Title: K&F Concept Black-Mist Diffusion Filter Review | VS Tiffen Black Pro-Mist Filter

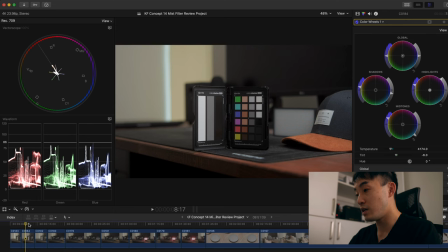[4:03]
To me, it seems like it's a little bit towards the green side by comparing these two images. So this is without filter, let me use the keyboard. So this is without filter, this is with the Black Pearl Mist.
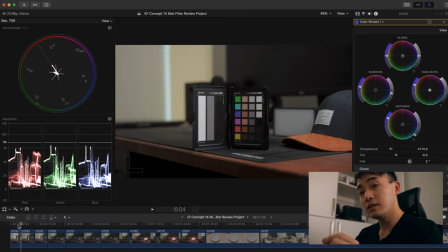[4:19]
I think it has a green kind of hue, really, really little. I did not correct this color on this image right here with the Tiffin Black Pearl Mist.
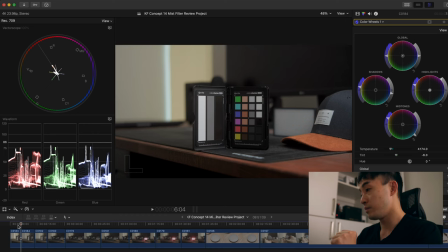[4:31]
So a little bit green. Let's take a look at the KNF Concept. This is the KNF Concept one quarter strength filter. As you can see, the blooming effect is stronger. So this is definitely stronger than the Tiffin Black Pro Mist,
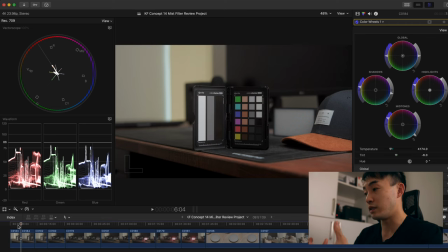[4:48]
probably because the Black Pro Mist was trying to keep the contrast and the KNF Concept, it's not keeping the contrast as high. so if you
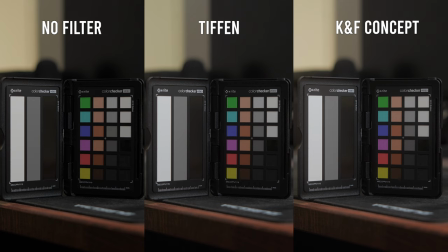[4:58]
want a more dreamy effect go for the KNF concept because it's going to be there's going to be more halation as you can see here in terms of colors I think the KNF concept it's a little magenta compared to the tip and black brood mist it's just a little magenta compared to the original image which is great
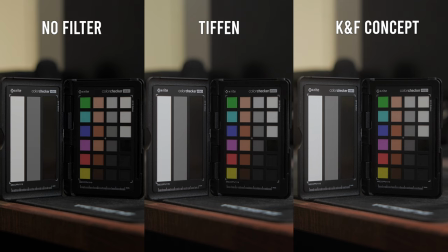[5:18]
not a lot of color shifting with both filters so they're both good but KNF concept a little bit magenta which is pretty easy to correct in post.
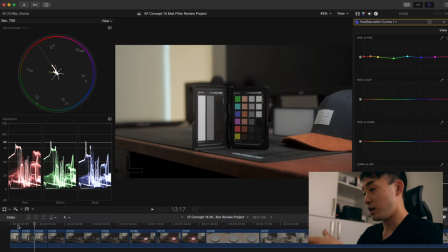[5:28]
The next image you're going to see is with a couple of props on the screen right now with the
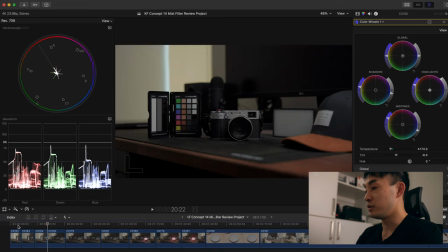[5:33]
color checker in the background just to show you that how it looks with and without the filters.
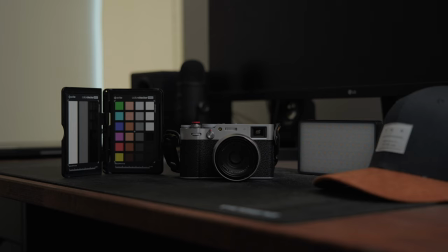[5:39]
This is without the filter. Again same settings nothing has changed. The camera was on the tripod.
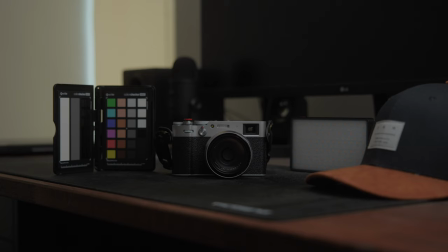[5:45]
The next image is the Tiffin Black Pro Mist. As you can see, a little bloomier, not as much.
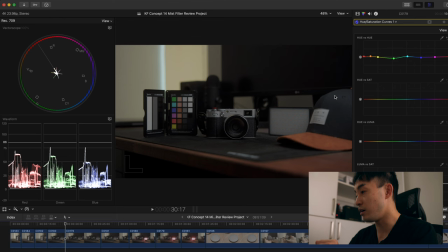[5:51]
Probably some halation from the key light on the right hand side, like right here at 45 degrees.
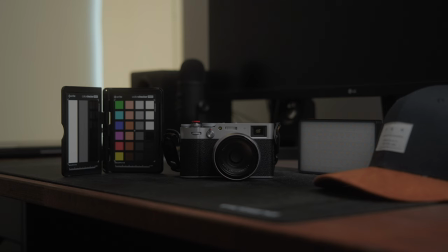[5:59]
The next one is K&F Concept. Again, a lot bloomier if you focus on the highlights in the background right here.
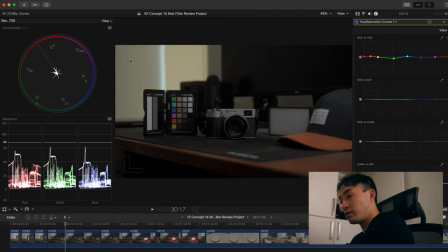[6:07]
That's the sun. This is Tiffin Black Pro Mist. This is K&F Concept. and this is without any filter the image is going to be a lot sharper without
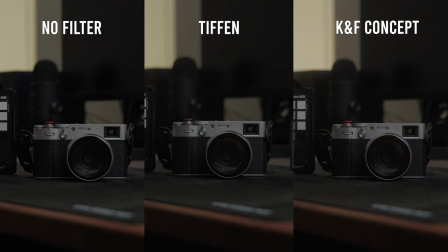[6:20]
any filters so this is with the tiffin black pro mist knf concept even softer so that's why i like using diffusion filter because the digital images coming out of modern day cameras especially the a74 down sampling from
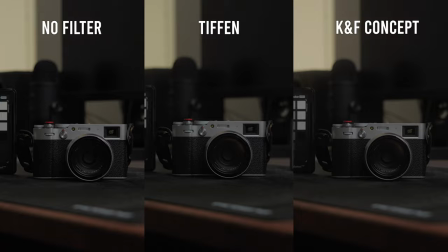[6:37]
7k to 4k it's just too sharp i'm filming at 1080p i think i'm gonna start
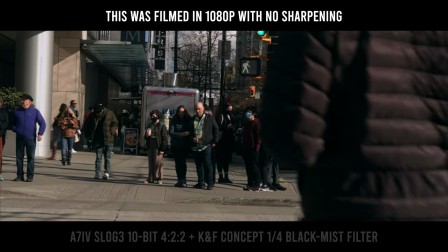[6:43]
filming it at 1080p and i'm gonna make a video about it because it looks much more like a film
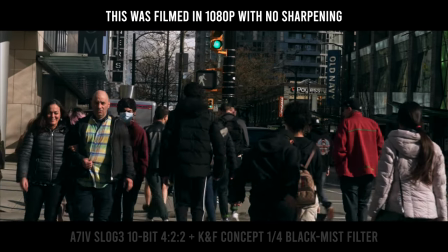[6:50]
video instead of a digital video i'll talk about that in the next video the next image you're gonna see is me turning on the back light
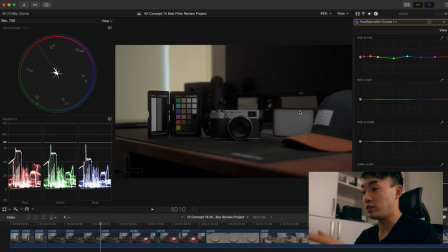[6:59]
right here this is a small light panel that i have and i have it set to pink and you can take a look at the effect this
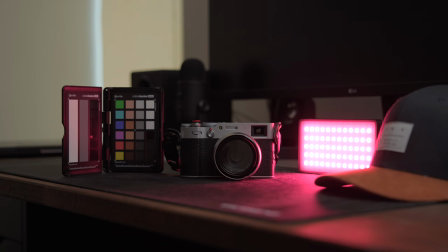[7:07]
is without any filter with no filters you can actually see pretty much all the led dots right there it looks pretty nice super sharp but i just don't like the sharpness and i kind of like the blooming effect by using the
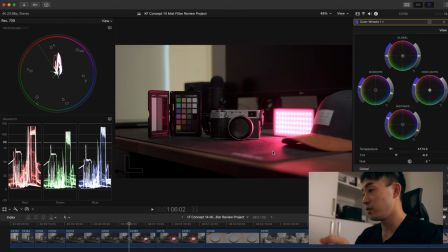[7:23]
filters so the next one again is the tiffin the halation coming
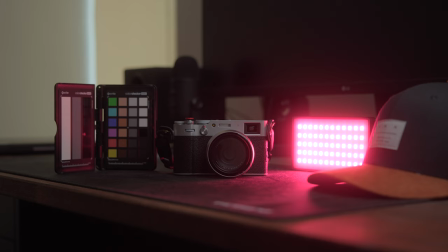[7:28]
out of the led light panel it's much nicer to me um the bouquet i
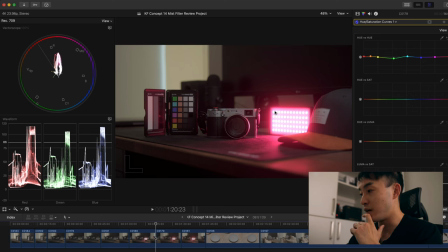[7:34]
know it's not like super big bouquet that you're looking at it's just led dots but it looks bigger already. So this is without, this is with. Everything is a lot softer. You can see the highlight roll off of the pink light shining onto the X100V.
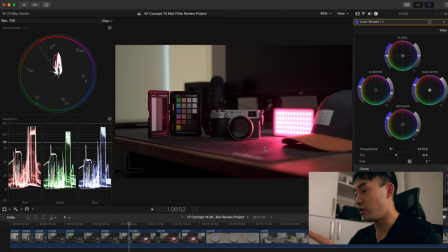[7:52]
It's much softer than this. This is a lot harsher. Original image, Tiffin Black Pro Miss.
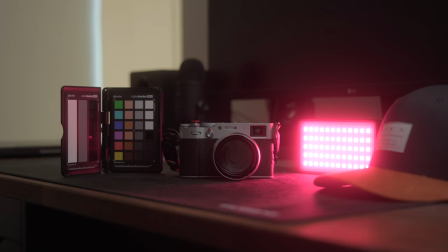[8:00]
K&F concept, super bloomy. As I said before, I felt like this is a lot bloomier than the Tiffin Black Pro Miss already before, I have a direct light shining into the lens.